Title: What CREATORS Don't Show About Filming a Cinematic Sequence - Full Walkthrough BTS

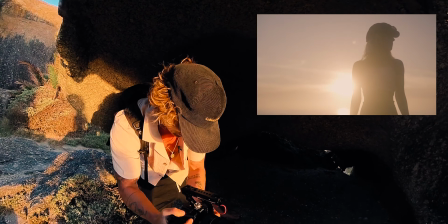7:17 little two second thing over there when I'm editing that looks really cool a little loud but we're gonna get a few more shots of Ellie on the edge of the water here because it looks super cool so Ellie do you kind of want to like walk to the edge of the water there
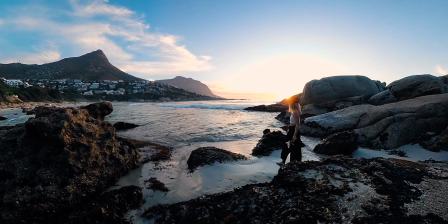7:32 and just like kind of move around do a couple cheesy twirlies remember the video I said the other day where you got to do the cringe to get the cool stuff we're doing it in action now
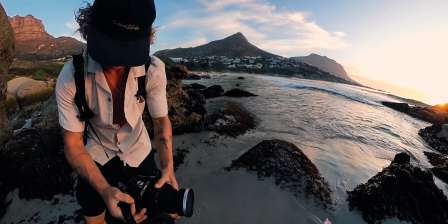7:41 so get as cringy as you can Ellie do some twirlies okay go okay spin super that
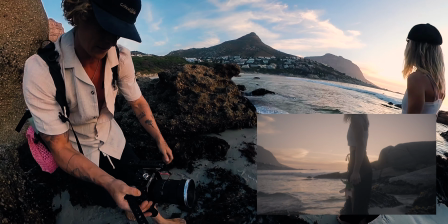7:50 was really nice okay one more of those I'm gonna come with Ellie on this one okay go and a little spin that
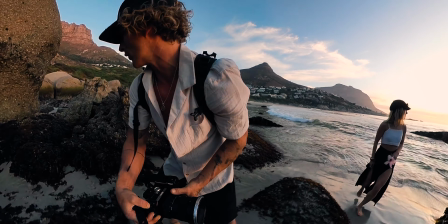7:59 is really pretty we got some sun flare you're gonna have to do it one more time embracing
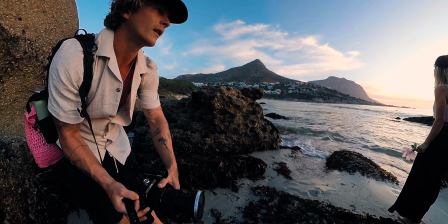8:04 all the cringe okay go whenever you ready yeah sorry
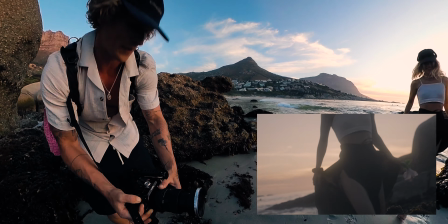8:13 i messed that up can you do one more just from there yeah yeah run a little bit okay go
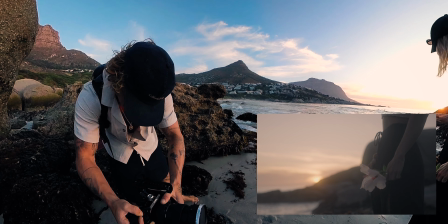8:19 okay okay okay
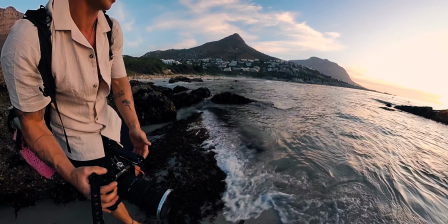8:29 and then a nice close-up of your feet if you want to go into the water and i'll be nice and i know yeah yeah yeah
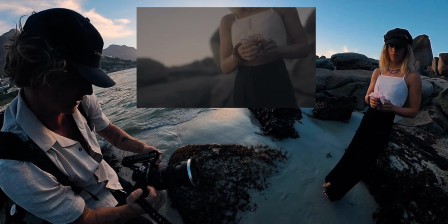8:37 beautiful i'm gonna add some camera movement to give it some energy and Ellie you can move and kind of turn and look to the Sun and then
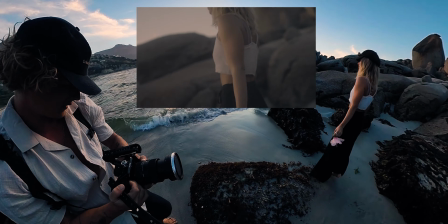8:45 look back to me super nice really cool and then let's get you walking out
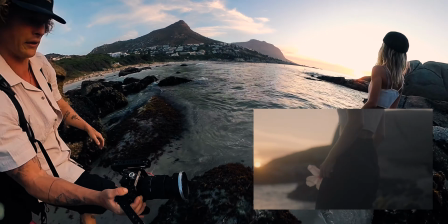8:51 again yeah I just kind of walk to the edge and look around a bit and look Back here,
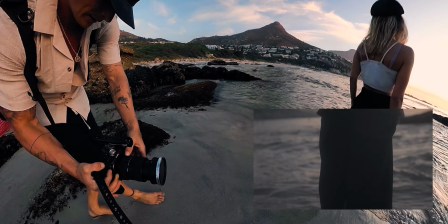8:59 and look away, and move your feet in order.
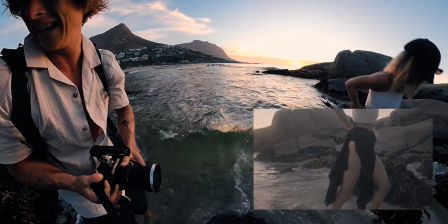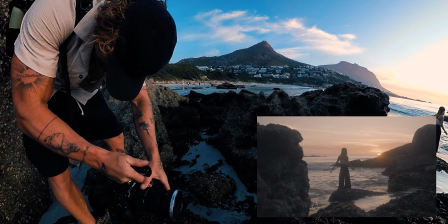9:08 Yeah, okay. And I got some nice foreground of Ali, cause I got this rock on the side.
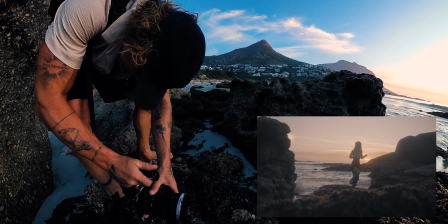9:16 We got some of this in the beginning. Yeah, super cool.
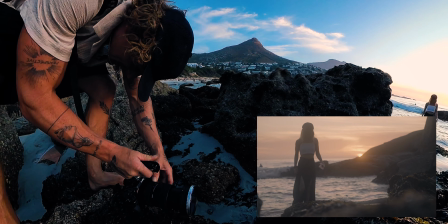9:22 Ah, it's beautiful, that sun just poking over the rock.
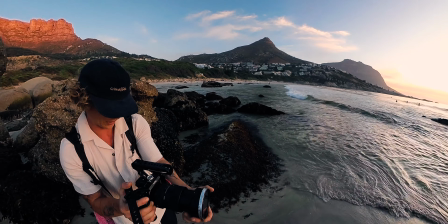9:27 I just want a shot or two of the waves and stuff to piece together between summer shots very even like this is perfect so i can get a shot of the wave crashing
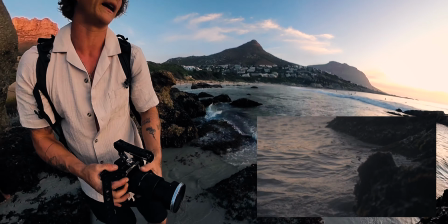9:34 super nice and then i might get one like here's a wave in the background i can get it kind of
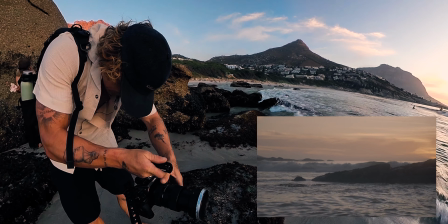9:43 coming onto this rock it's gonna splash kind
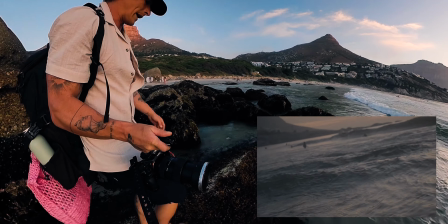9:54 of not really and what's also quite cool is it almost looks like i'm in the ocean here so i can get like a water shot
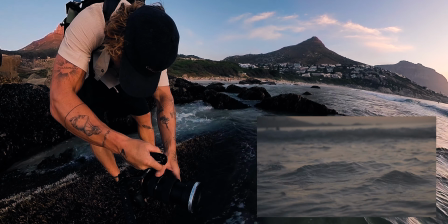10:04 without getting wet that's pretty cool that one straight into here
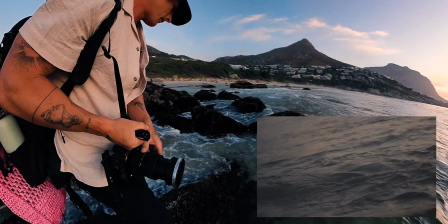10:14 very cool like
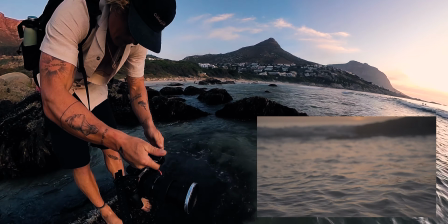10:18 this nice like hazy uh pinky water kinder looks rad
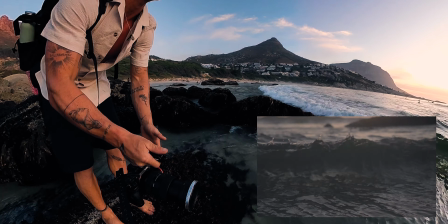10:26 i'll get the smooth one
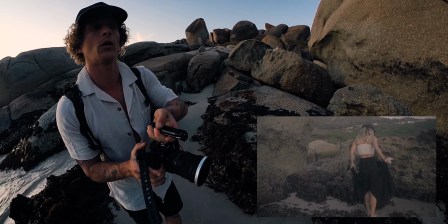10:31 this is looking really cool the mountain's looking really cool the opposite way so when when getting a shot of early kind of
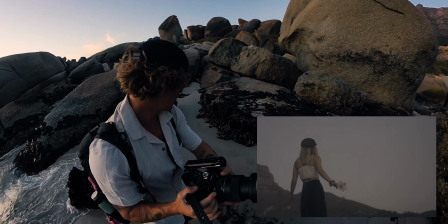10:39 just being on the rock with this mountain in the background and i would like to try yeah that's really cool like do that looking back again
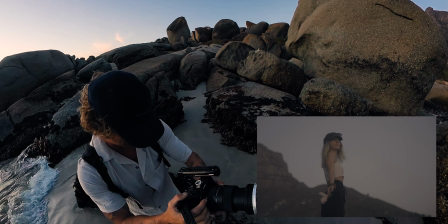10:51 yeah and one more super cool okay that is gonna be all of the shots that we need super fun little shoot really unplanned just run and gun style capturing stuff out here let's take a look at how this video actually ends up when we do a full edit music and everything and if you guys do want to see how we actually edited that's coming out in the next video if it's already out it will be up here but let's roll it so